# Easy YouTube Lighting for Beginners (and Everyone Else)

JT Shaver here with New Layer, and today I want to show you how to set up lighting to drastically enhance the quality of your videos.
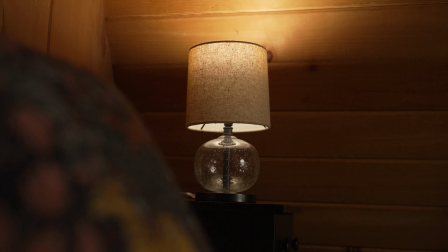6s
There's nearly infinite possibilities when it comes to lighting, but the tips I'll share in this video can be applied to almost any setup. The first light is going to be my key or main light.
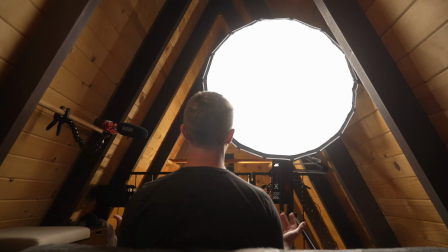15s
The key light is what illuminates the main subject of your video, and there's one basic rule that you want to follow in almost every case.
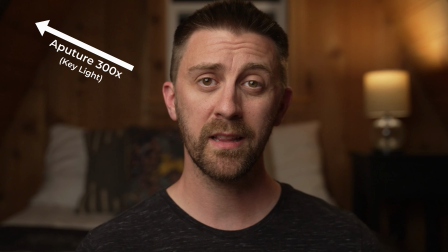22s
You want your main light source to basically be as large as possible. This will give you softer shadows and more flattering light because it evens out skin texture and just makes people look their best. There are times, especially in filmmaking, where hard light makes more sense, but when we're talking about interviews and talking head videos, the softer the better. You might be surprised at just how big of diffusion is sometimes used. For example, in those Masterclass-style videos, sometimes it's 8x8 feet or even bigger.
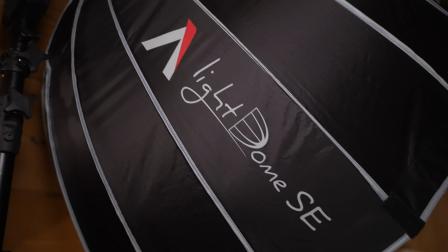48s
I'm using the Aputure 300X with the Light Dome SE. The Light Dome SE has a 33.5 inch diameter diffusion panel which makes it relatively soft.
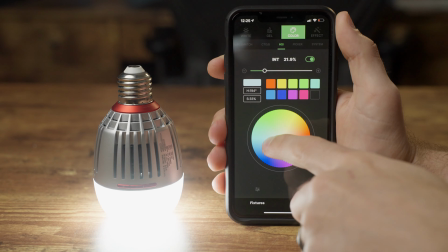57s
I went with aperture lights for this entire setup because of their Situs Link mobile app control so I can do everything just sitting right here, but you can do this setup with less expensive lights.
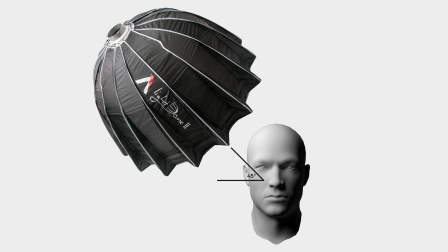67s
A good starting point for positioning your key light is 45 degrees above and 45 degrees to the side of your subject.
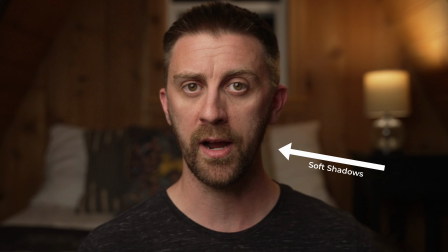73s
This will cast some nice shadows on the face of your subject and add some depth to your frame. If you put the key light in line with the camera you're gonna get a much flatter look. I'm working in a really small and pretty oddly shaped space. In a perfect world I'd get the key light more off to the side but it still looks good as is.
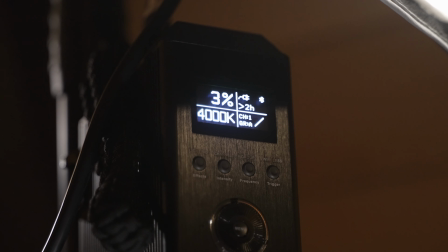89s
You can do some experimenting of your own with position and light color but I'm gonna set mine to 4000 Kelvin and set my camera's white balance to match.
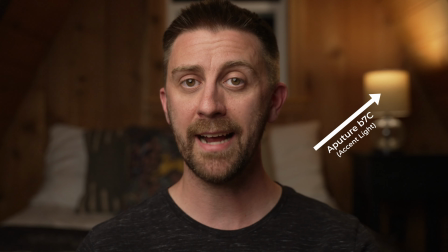96s
The second light is going to be our accent or background light.
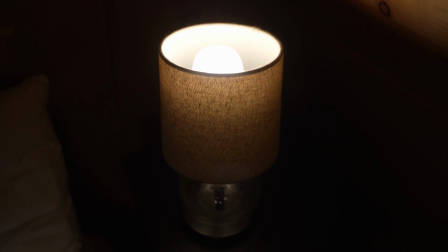99s
I'm gonna keep things simple and just use one light in the lamp in our background as an accent light and it's also gonna serve as a practical light. A practical light is one that appears in the actual frame of your video and it can cast light on the scene or just serve as an additional design element for your set.
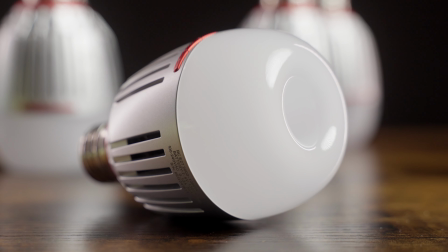114s
I'm using the Aputure B7C which is a bulb designed specifically for filmmaking, but again you can use cheaper bulbs here.
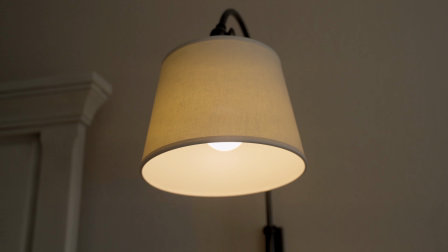121s
The big thing to watch out for with LED bulbs not designed for filmmaking is that a lot of them will
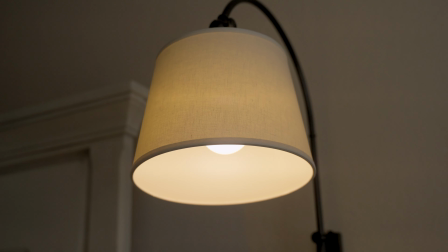126s
strobe or flicker and there's really no way to tell which ones do that until after you buy them. The other options are to buy non-LED lights or to use something like the Aputure MC pocket light.
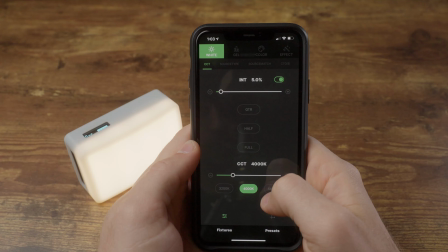135s
Before I got the Aputure bulbs, I used the MC with a silicone diffuser in a lamp shade all the time. Sometimes it is hard to get them mounted in the light shade, but the MC is small enough that you can usually stick the diffuser on it and just balance it right on top of the socket.
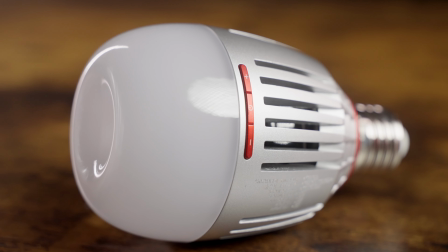149s
If you want to take your videos seriously and honestly just save a lot of time and frustration, I highly recommend the B7C.
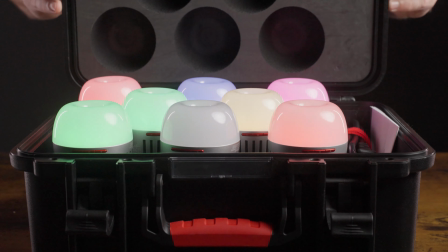155s
I actually did a full review on that if you want to see all the cool things that these bulbs can do.
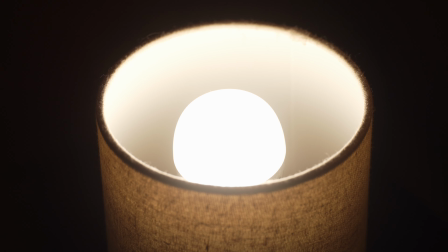159s
So I've got the lamp in the background and I set the color temperature to 3200 Kelvin and that's to kind of match the warm and cozy feel of this room. Then I'll just adjust the brightness so it's not under or overexposed. If you're not using a light where you can adjust the brightness, then you can just turn your background lamp on and change your camera's exposure and then adjust the key light from there.
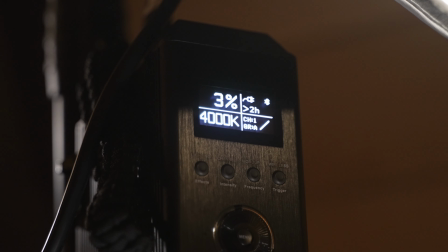179s
I only have the Aputure 300x set to 3%, so that just shows how bright this light can get. The third and final light in this setup is going to be the hair or rim light. This will highlight the edges of your subject to help them pop out and add even more depth.
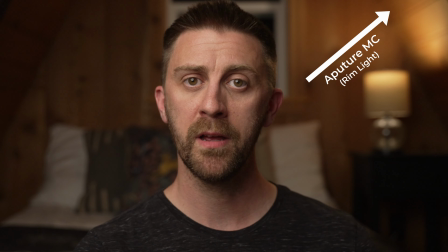191s
I've got the Aputure MC above and behind me out of frame with the silicone diffuser on aimed at my head and shoulders.
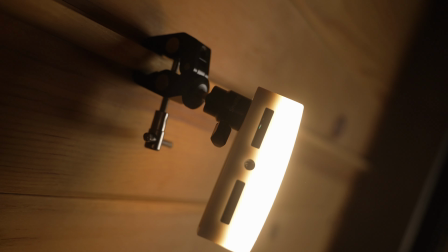198s
Another cool thing about this light is that it's magnetic which works perfectly in my case. To get it in the right spot I have it magnetically stuck to a little c-clamp on a piece of wood on the wall. I wanted a pretty natural look so I set this light to 3200 kelvin as well so it's kind of motivated by the bulb in the background. If you want a more stylized look you can change the color of any of these lights and I'll show you an example of that a little bit later. In some cases you'll want to add a fill light on the opposite side of your subject's face as the key light. This will just help fill in or brighten any extra dark shadows that you don't want to be there. This can be another light or something as simple as a bounce board or a five-in-one reflector. The contrast between the highlights and the shadows is really personal preference so it's totally up to you.
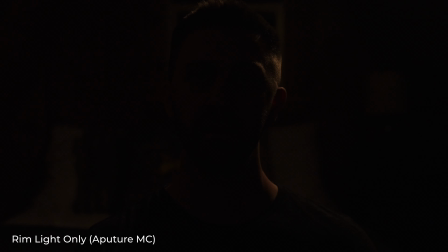238s
So here's just the rim light all by itself. Here's the rim light and the background light.
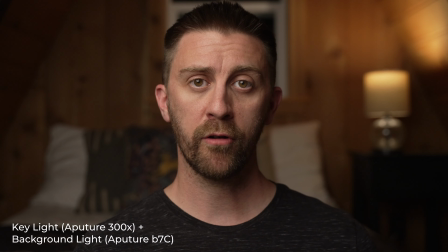245s
Here's the key light and the background light without the rim light.